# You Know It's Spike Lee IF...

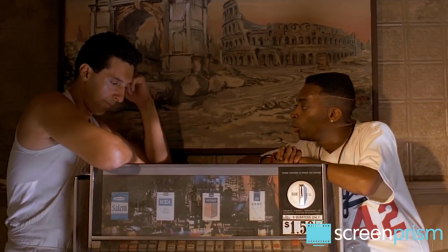Then the boys give you.
He explores highly specific phenomenons like a racist white person who's obsessed with black culture.
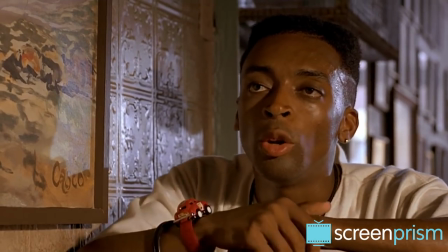All you ever talk about is this and that. And all your favorite people are so-called. It's different.
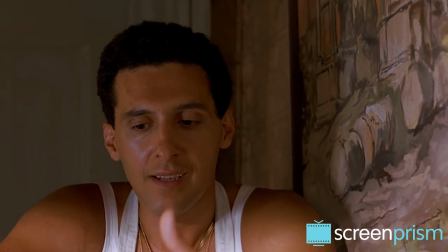Magic, Eddie, Prince are not. I mean, they're not black.
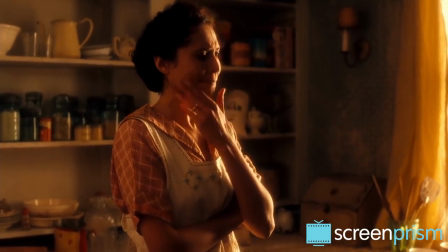Or a biracial person who hates the white part of their identity.
One of the reasons she married my father was because he was so black.
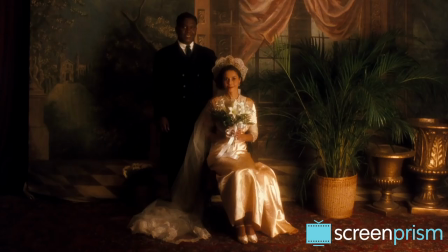She hated her complexion, the white blood in her body, and she wanted her children to have some color.
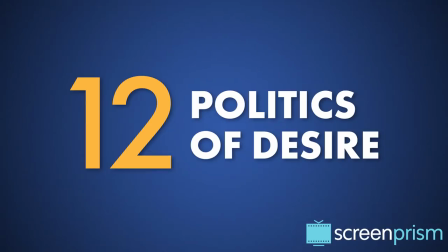The story explores the politics of desire.
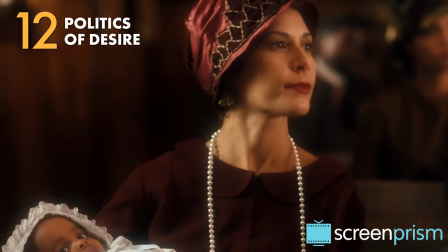Because so many of our sisters have been raped or violated by the white man, the black man can't wait to get their hands on the white man's pride,
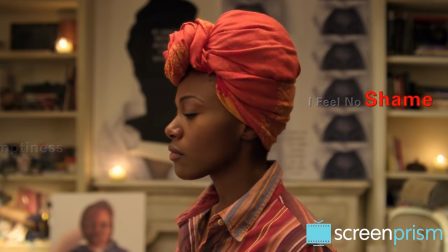the white woman.
Lee is interested in gender politics and the way that race and class dynamics enter into our romantic lives.
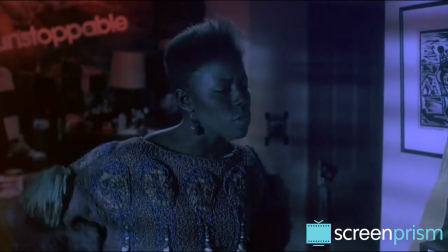I've often wondered if the only reason you're with me is because I'm one of the darkest sisters on campus.
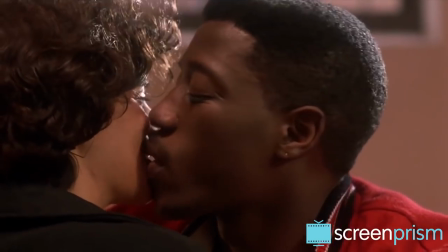In Jungle Fever, a married black man starts a relationship with his white secretary, and this is seen as a betrayal of his community.
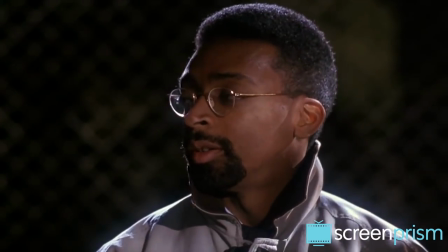We got a big problem, you and her. The both of you's got the fever. The what?
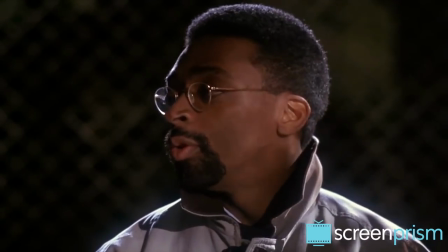The fever. The both of you's got jungle fever.
And in She's Gotta Have It,
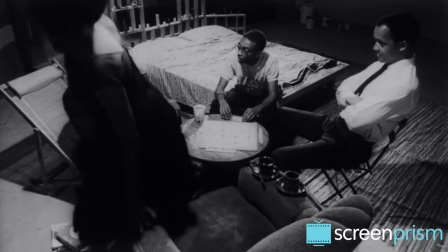the men in Nola's life can't understand or accept that she doesn't want to settle down into a monogamous relationship because this is so far from their assumptions about female desires.
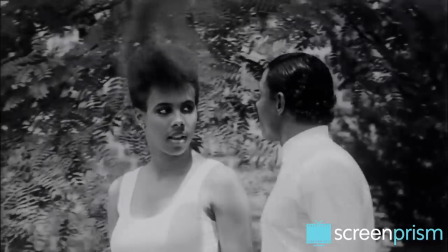I think you're sick. Now, I'm not saying that you're a nympho, slut, or a whore, but maybe a sex addict.
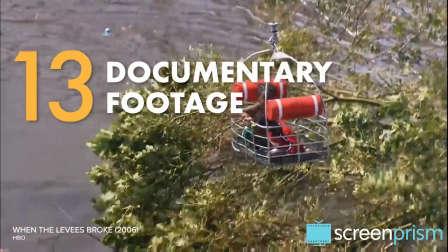The film has documentary footage in it. Lee's documentaries are some of his most critically acclaimed films.
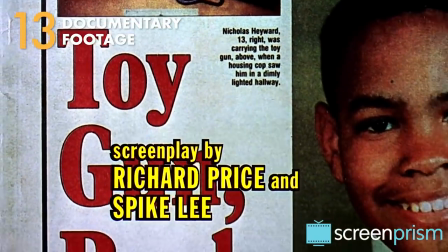And even his narrative films often have some documentary or archival footage element,
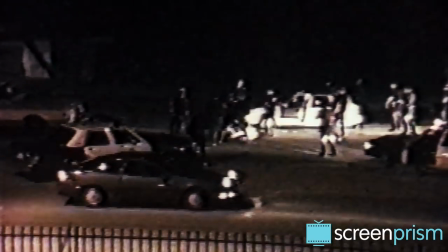like the footage of Rodney King during the opening credits of Malcolm X, the images of Black history at the beginning of School Days,
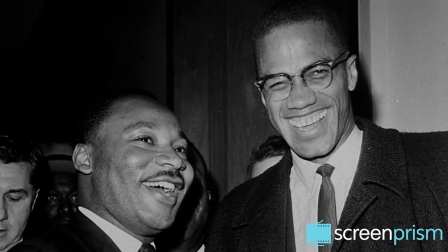and the photo of Martin Luther King Jr. and Malcolm X in Do the Right Thing.
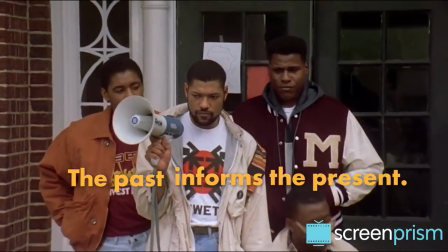This technique is a way of reminding us how much the past informs the present, and it shows that Lee's interest is always in the real world.
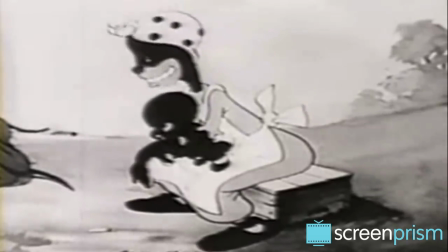He doesn't want his narrative films to be some removed fiction. He's trying to show viewers their own society.
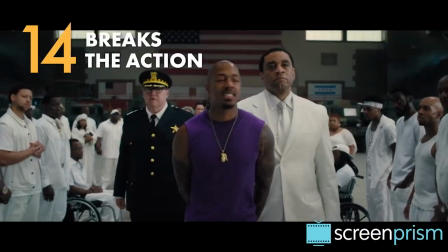The film breaks the action for an interlude. This might be to deliver a larger commentary, like the race rant montage in Do the Right Thing.
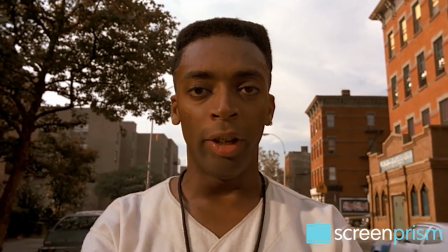Dago wop, guinea, garlic bread, pizza slinging, spaghetti bending, Vic Damone, Perry Como, Luciano Pavarotti, solo meal, non-singer motherfucker.
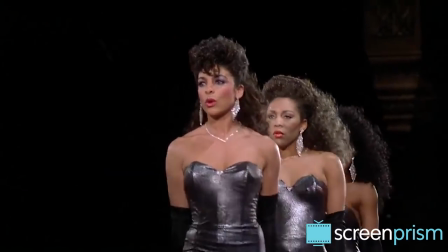Other times it's more about stopping to enjoy the beauty or energy of a scene.
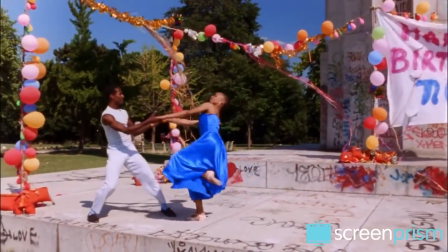The dance performance in She's Gotta Have It breaks the action visually because it's a color sequence in an otherwise black and white film.
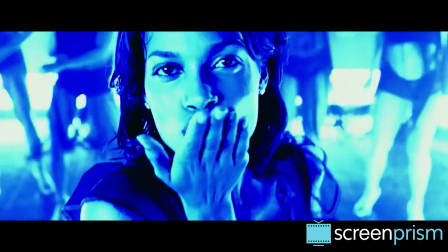Jolting the viewers out of the story they've been following is Lee's way of drawing our attention to the pleasures of cinema and what it can do.
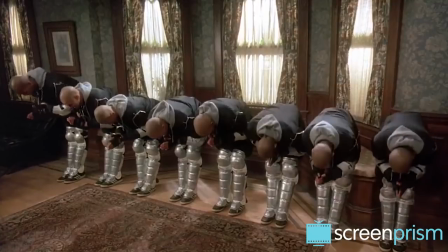Because for him, filmmaking isn't always about a linear plotline. It's about creative surprises and expressing his ideas in innovative ways.
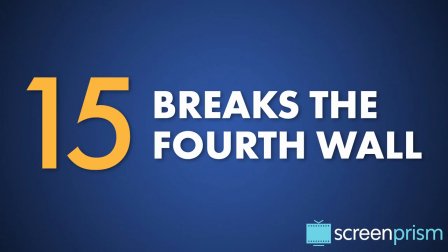Characters break the fourth wall and talk right to us.
Man, are you still talking to them about Noah Darling?
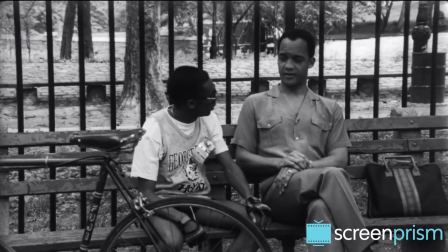Uh-huh. Yeah? Yeah. You sure? Let me say a couple things then, okay?
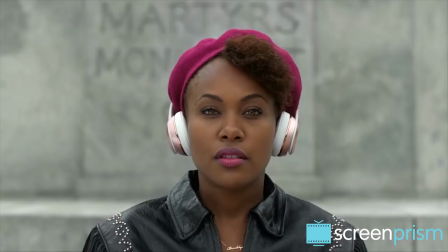Even when characters don't address us directly, they often look into the camera so they seem to be staring at us.
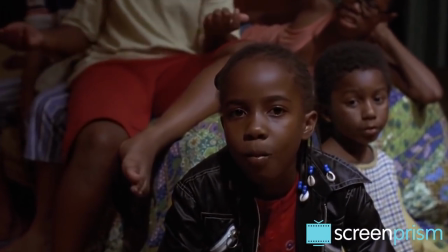Lee's not trying to create a comfortable cinematic experience where you go home satisfied and forget about what you just saw.
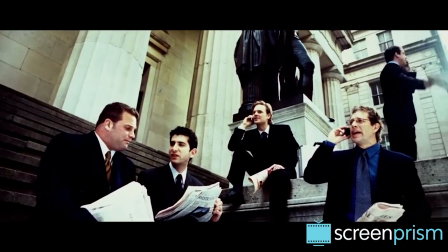He wants to provoke and confront us.
The Wall Street brokers, self-styled masters of the universe,
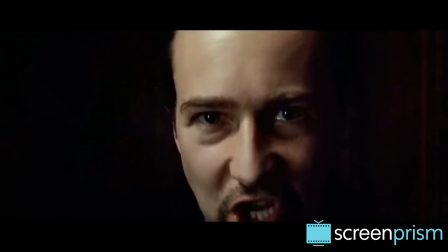send those Enron a**holes to jail for life!
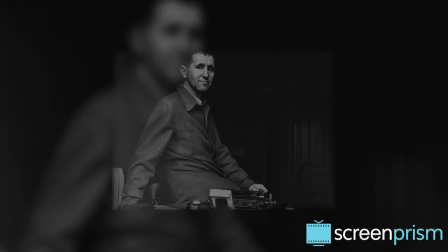We can compare Lee's filmmaking to the epic theater of dramatist Bertolt Brecht.
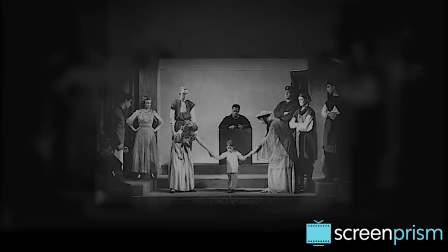Brecht wanted his audience to be aware that they were watching a play because he thought this would encourage them to adopt a more critical perspective and enact change.
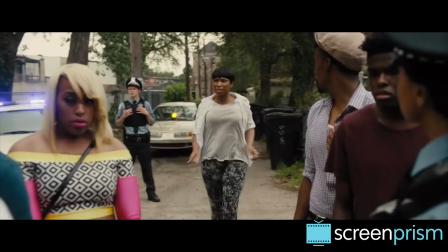Likewise, a Spike Lee joint reminds you you're watching a movie, and it's speaking to you about your world, issuing a call to action.
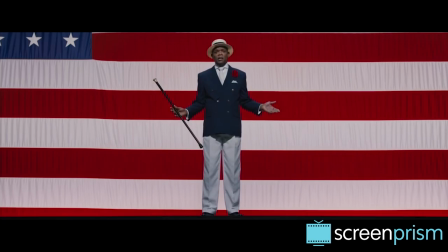The only real security is love, y'all.
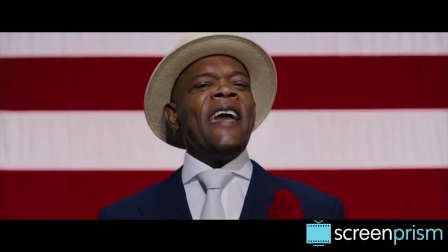L-O-V-E. Let's all together make Chi-Raq back into Chicago.
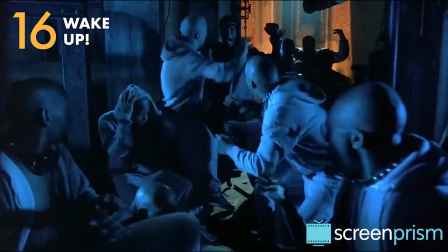The film tells you to. Someone says these words in almost all of Lee's movies.
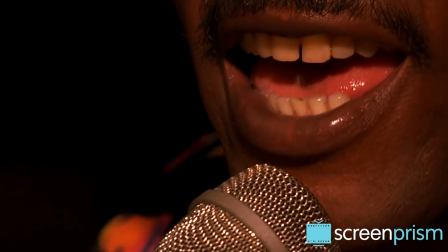Wake up! Wake up! Wake up! Wake up, wake up, wake up!
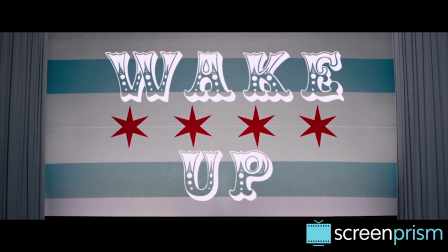Up you wake, up you wake, up you wake, up you wake!
This simple command is really the fundamental message of a Spike Lee joint.